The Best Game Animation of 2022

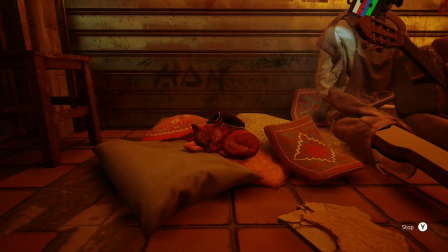[20:39]
But at last it is time for our final category!
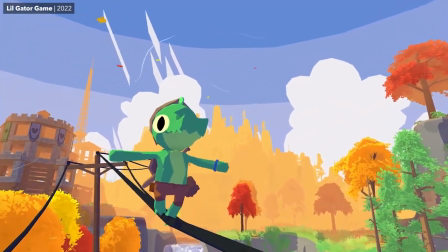[20:44]
You could not turn in any direction in 2022 without some colorful game trying to charm you and succeeding.
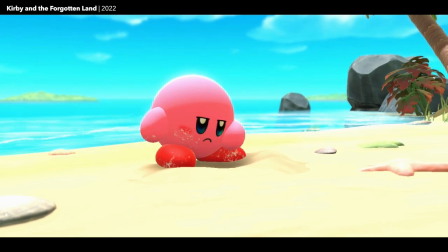[20:51]
Kirby and the Forgotten Land has some of the cutest Kirby animation you have seen and and some of the wildest Kirby animation you have ever seen.
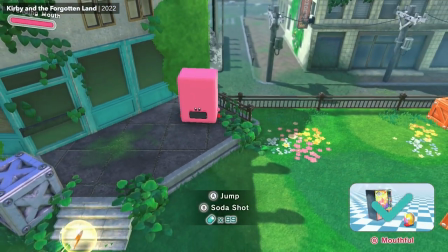[20:58]
I don't know how to put to words the... delighted trepidation I would feel every time I encountered an object with this prompt.
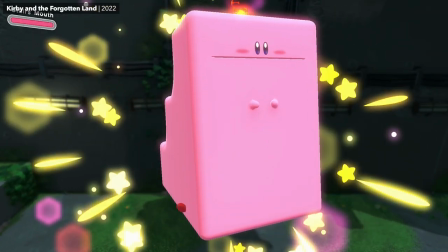[21:07]
I can't decide if I'm happy about this, but I am smiling, so... your guess is as good as mine.
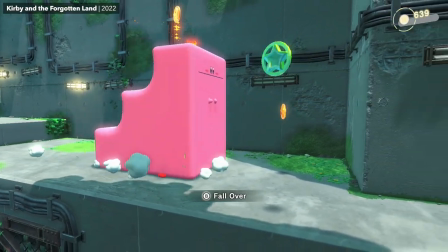[21:13]
But then, on the only slightly more realistic side of the stylization spectrum, you've also got Bayonetta 3,
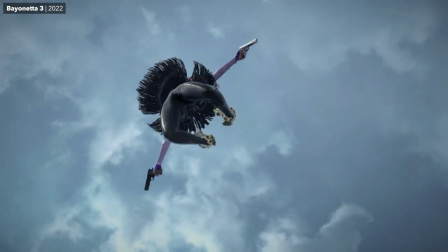[21:18]
serving up some absurdly stylish combat with all of the inimitable flair Bayonetta has taught us to expect.
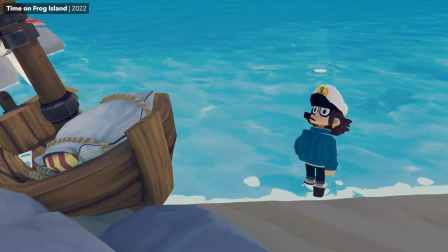[21:24]
Meanwhile, back in Cartoon Land, the player character in Time on Frog Island has probably my favorite run animation of the year.
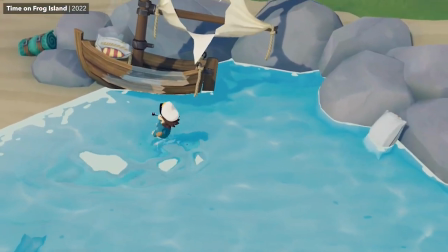[21:32]
It has this wonderfully bouncy quality that also feels tightly wound in a way that I just love.
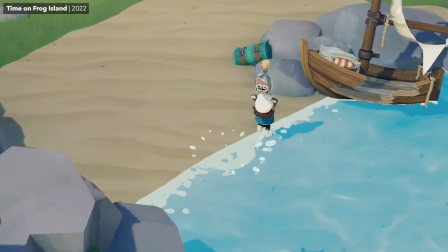[21:38]
You know you're looking at some good animation when a basic run is enough to make you smile.
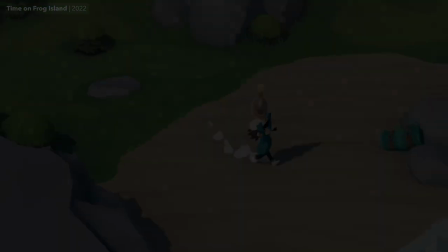[21:41]
But if we're going to talk about animation that makes you smile, then I've got to give some special recognition to Trombone Champ.
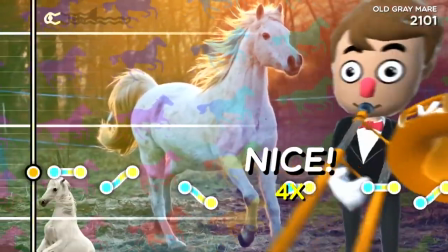[21:50]
Yes, I am 100% serious when I say that Trombone Champ's animation is great.
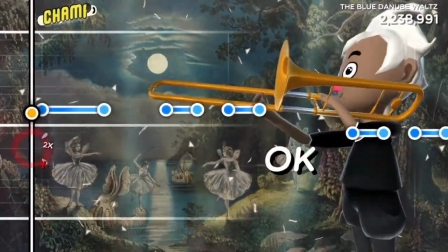[21:55]
Simple, yes, but also, just like the animation in Say No More and Untitled Goose Game before it, a vital ingredient to this game's comedy.
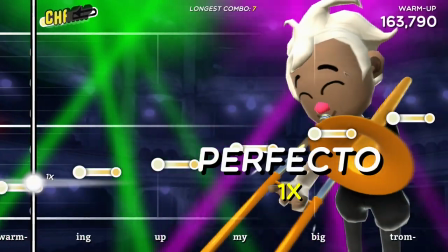[22:04]
The awkward toots and blats of your trombone are already very funny.
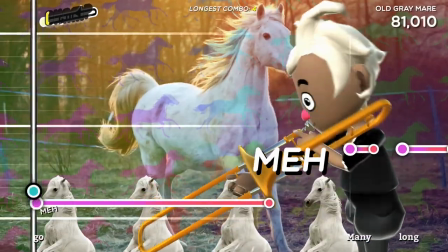[22:09]
Whether you are playing well or not, the silly art and background elements behind the note track of each song amplify that comedy.
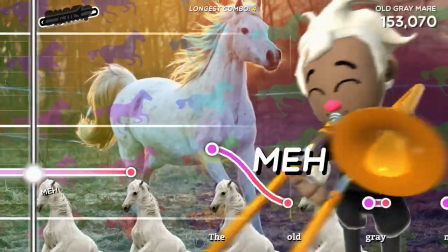[22:16]
But the piece that puts this all over the top is your happy little performer over there to the right,
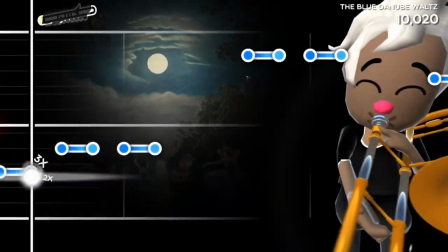[22:21]
dynamically following the rise and fall of your off-key notes, swaying with enthusiastic, defiant glee all the while.
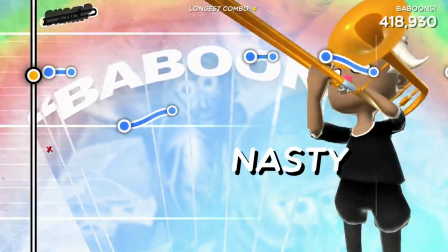[22:29]
This animated depiction of your very bad brass solo completes the joke Trombone Champ is telling,
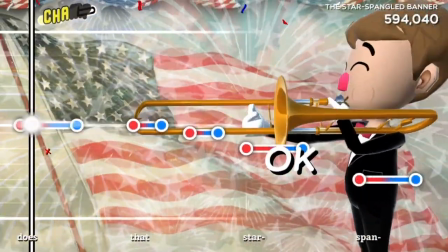[22:35]
and any animation that can successfully pull that much weight in an experience deserves recognition. But as long as we are recognizing excellence, let's just go ahead and give Arc System Works their annual trophy for DNF Duel.
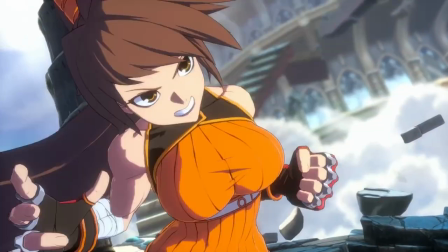[22:48]
I have spent a lot of words praising this team over the years, so I'm going to try to make this quick.
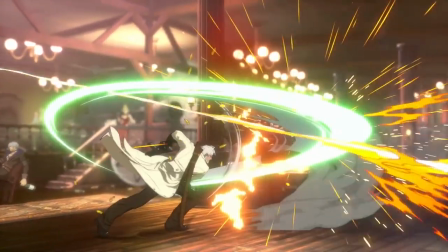[22:54]
Arc System Works figured out the precise alchemy required to pull off this incredibly convincing anime look with Guilty Gear XR almost a decade ago now,
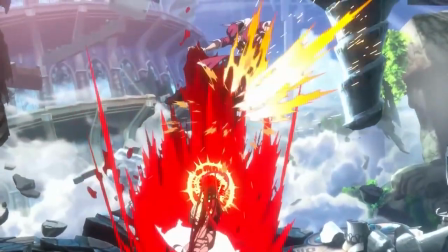[23:02]
and they have been tricking people into thinking they were looking at hand-drawn sprites ever since.
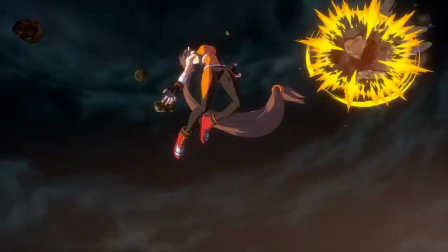[23:07]
DNF Duel continues this tradition, with yet another payload of fighting game animation that is just a feast for the eyes.
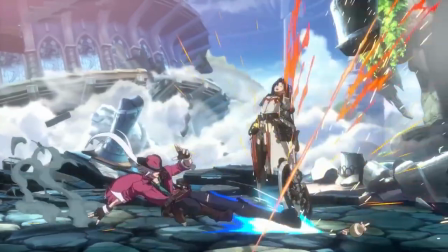[23:14]
Of course, I wouldn't go so far as to call this an escalation over their previous offerings. The style's a little more stripped down and simple this time around.
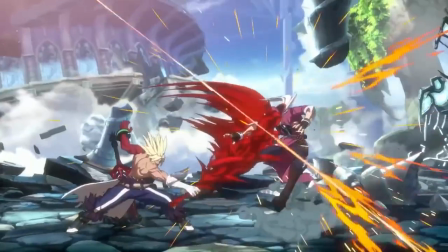[23:22]
Not too far off from the look of Guilty Gear Xard, actually. But the magic trick still works.
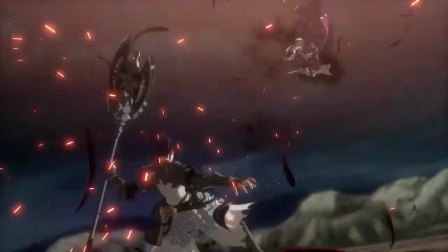[23:27]
So I guess Arxis will have to settle for merely continuing to do better at this than literally anyone else in the industry.
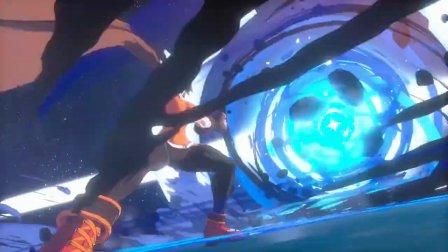[23:34]
But speaking of fighting game animation that deserves some kudos... Multiverses!
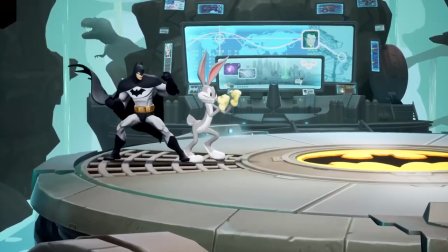[23:39]
In past videos, I have stated that a character's animated incarnation in a Smash Bros. game should be a nostalgic celebration of that character's history,
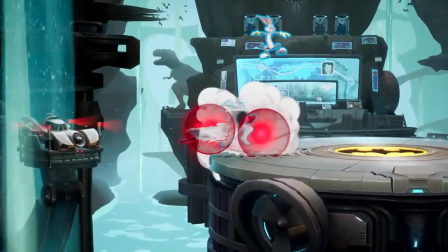[23:48]
capturing the essence of that character, making them feel instantly familiar.
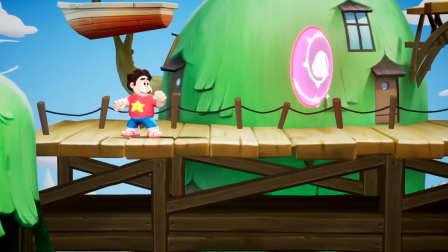[23:53]
Now, I wouldn't go so far as to say that Multiverses is better at this than Smash Bros., because some characters are translated and executed on more successfully than others, I think.
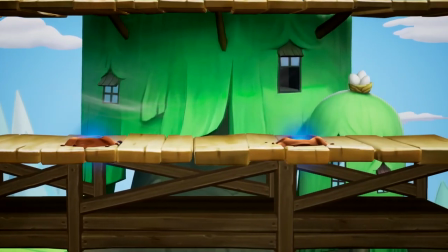[24:02]
But there is some real great stuff in here, including one of the most inventive character movesets I have ever seen.
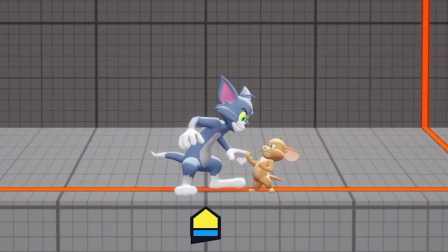[24:08]
You can play as Tom and Jerry in this game,
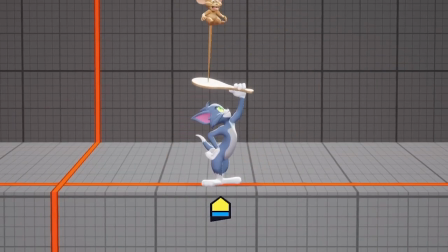[24:11]
and most of their attacks involve Tom either trying to put Jerry in harm's way or taking a swing at Jerry and missing, hitting your opponent instead.
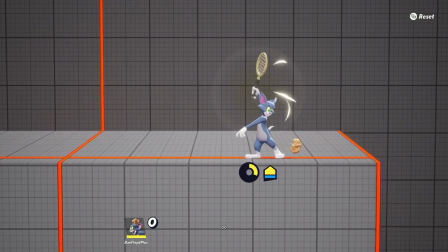[24:20]
And that is a real clever idea, very well executed. I can think of no better way to instantly convey what Tom and Jerry are about as a duo.
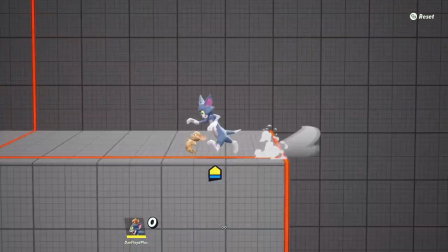[24:29]
And this bit of brilliance is enough to ensure that I am going to be checking in on multiverses from now on, just to see what new characters are looking like.
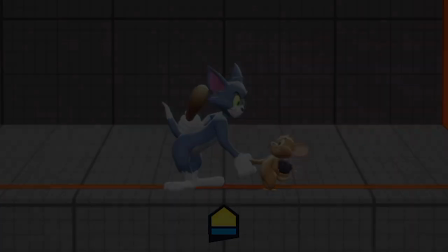[24:36]
Very well done. But let's shift focus to other Battle Mice, in M.O.S.
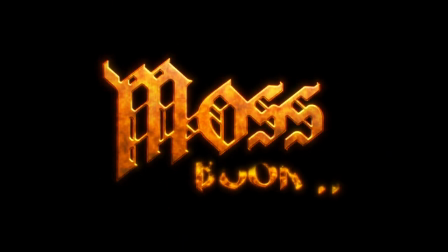[24:41]
Book 2.